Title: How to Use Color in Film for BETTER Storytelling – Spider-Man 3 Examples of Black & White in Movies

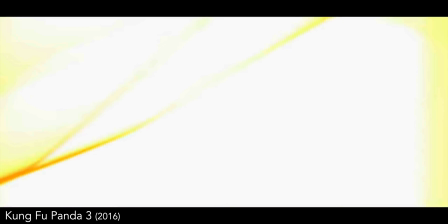0:00 Colors play a very important role in your videos.
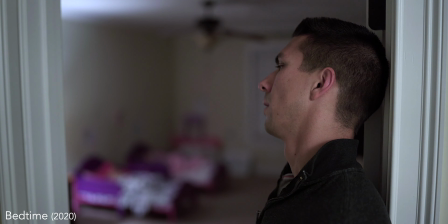0:02 Most people starting out just focus on things like framing and depth of field to make your videos look professional and overlook the color aspect of the video.
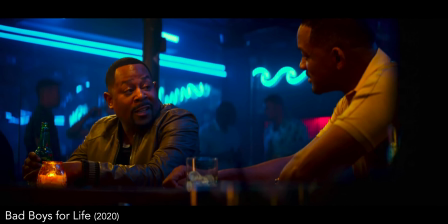0:11 Aside from choosing a color palette to set the tone for your scene and make everything look even more professional overall,
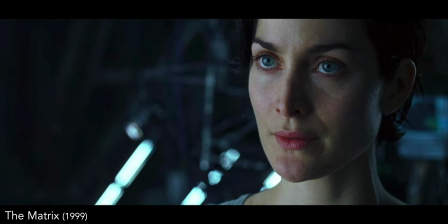0:18 the colors you choose can also play a big role in enhancing the storytelling aspect of your films.
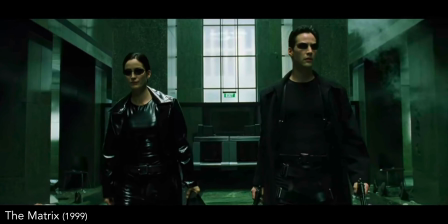0:24 And this also applies when it comes to a lack of color.
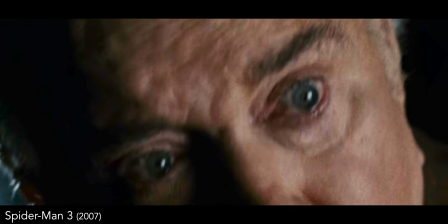0:27 So let's take a look at a couple examples of how using no color can help improve your storytelling even more.
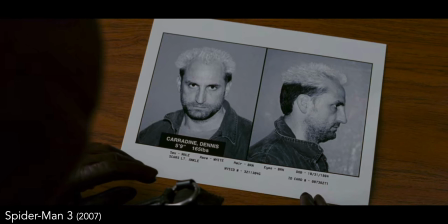0:35 In this scene from SpiderMan 3, Peter Parker and Aunt May were called into the police station because the police just got new
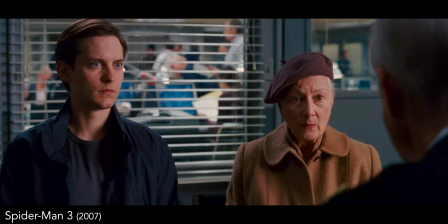0:42 information about who actually killed Peter's Uncle Ben in the first Spider-Man movie.
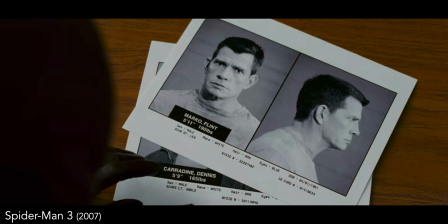0:47 As the police captain is explaining the history of the man who they now believe was the killer, who also happens to be one of the villains in the film,
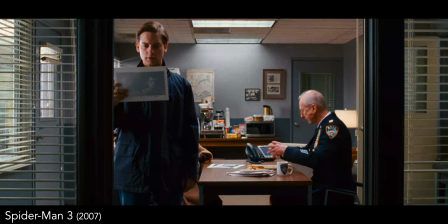0:55 Peter stands up and begins to think back of how the scene where Uncle Ben died would have played out with this new information.
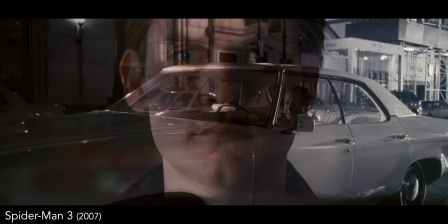1:02 As we're watching the scene that's going on inside Peter's mind, everything is shown in black and white,
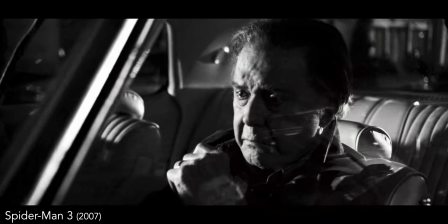1:07 which is emphasizing the point that this is something that's being imagined.
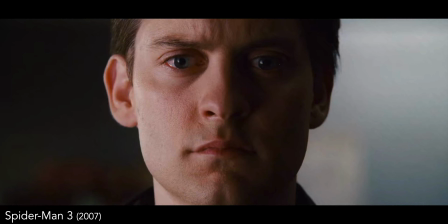1:11 As the scene plays, we go back and forth, showing Peter staring at the picture while imagining the scene.
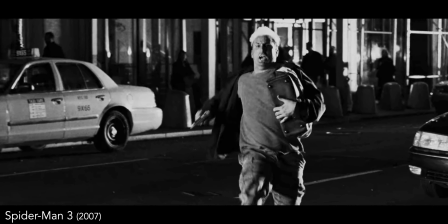1:17 And this same type of change to black and white also works well when showing a dream someone is having, or when someone tells a story about what happened in the past,
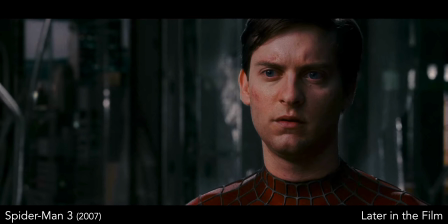1:26 which also happens later in the film when the villain tells Peter what really happened and how his Uncle Ben being shot was
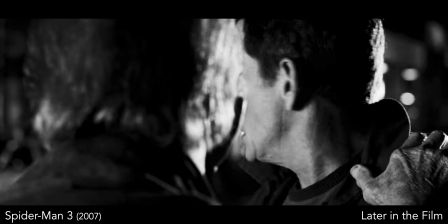1:31 actually an accident.
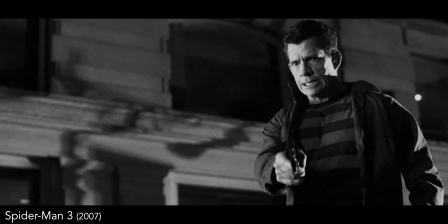1:35 But something even more interesting is the use of color that happens right here.
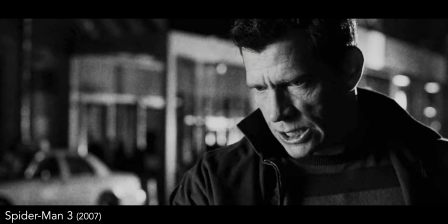1:44 Did you notice that?
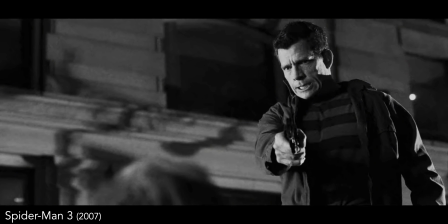1:48 When Flint shot Uncle Ben, we see the flash of the gun followed by us seeing Ben in color for just a moment before
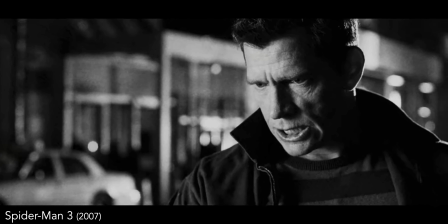1:55 the color fades back to black and white in a way that emphasizes how he just received a fatal wound and that his life is now leaving him.
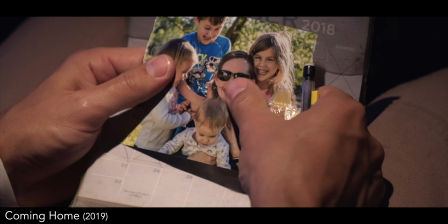2:06 And the cool thing about this aspect is that it's something you don't necessarily have to plan for when filming.
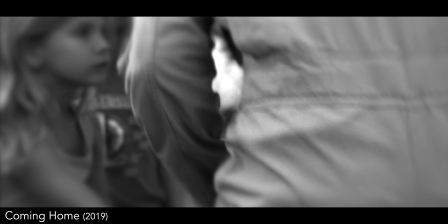2:12 You can always play around with the saturation after the fact and see how the black and white look feels for whatever part of your film you want to try it on.
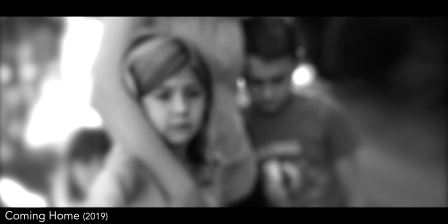2:20 I'm going to show you another example of an interesting use of black and white for storytelling, but before I do,
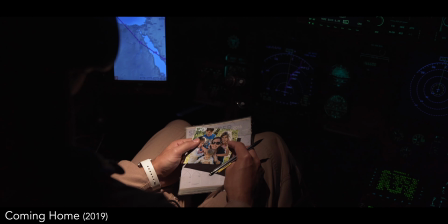2:24 let me know down in the comments if you can think of any cool uses of using black and white in a movie that helped the storytelling of the film.
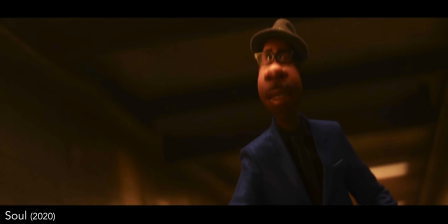2:30 In the movie Soul, Joe's soul got trapped inside a cat, and in this scene, he's chasing the other person who got trapped inside of his body.
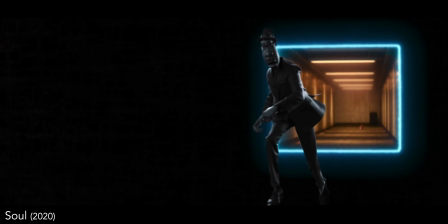2:38 And as they are running, they both accidentally went through a portal that opened up that separates their souls from the bodies.
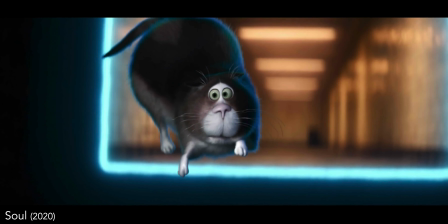2:44 And as they go through the portal, the bodies slowly lose all the color, followed by the souls coming out of the bodies.
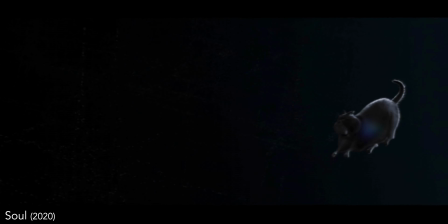2:50 This is an interesting visual way of showing how the soul is where the life comes from and therefore provides all the color to the bodies, and as it leaves, the souls are still fully saturated with color, whereas the bodies no longer are.
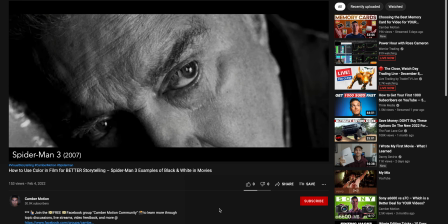3:02 And both of those are just a couple examples of how choosing to use no color can help make the story more visually
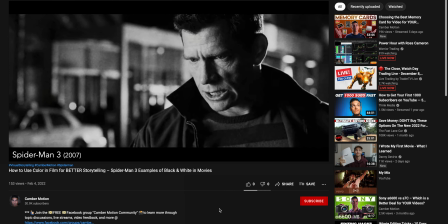3:08 interesting and enhance the feeling that is being conveyed with visuals that help improve the storytelling of the film.
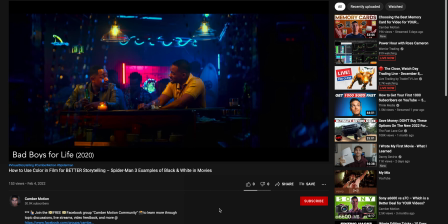3:14 But if you have any questions about how to choose colors for your videos or any other aspect of filming, feel free to leave a comment below and I'll try to help you out the best I can.
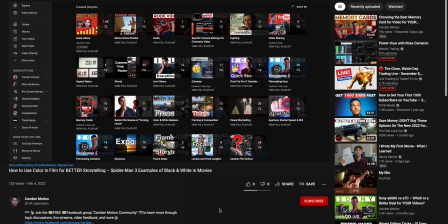3:23 And I also have a lot of playlists on the channel that will help you to understand a lot of the many aspects of filmmaking that will help you to improve your videos even more.
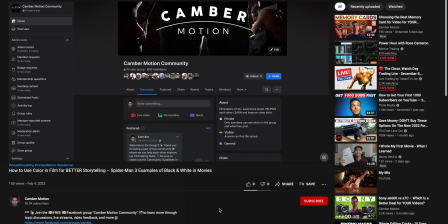3:32 Feel free to join my private Facebook group linked in the description where I and others can help you in your filmmaking journey.
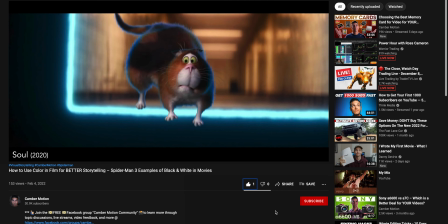3:38 But if this video was helpful, then please help me out by hitting that like button. Subscribe with the bell if you're new so that you won't miss out on future videos that will help you make better videos.
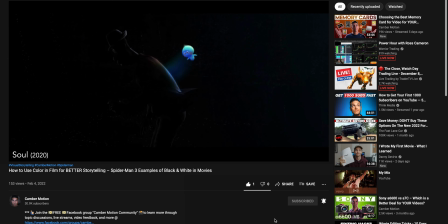3:47 And with that, I'll see you soon.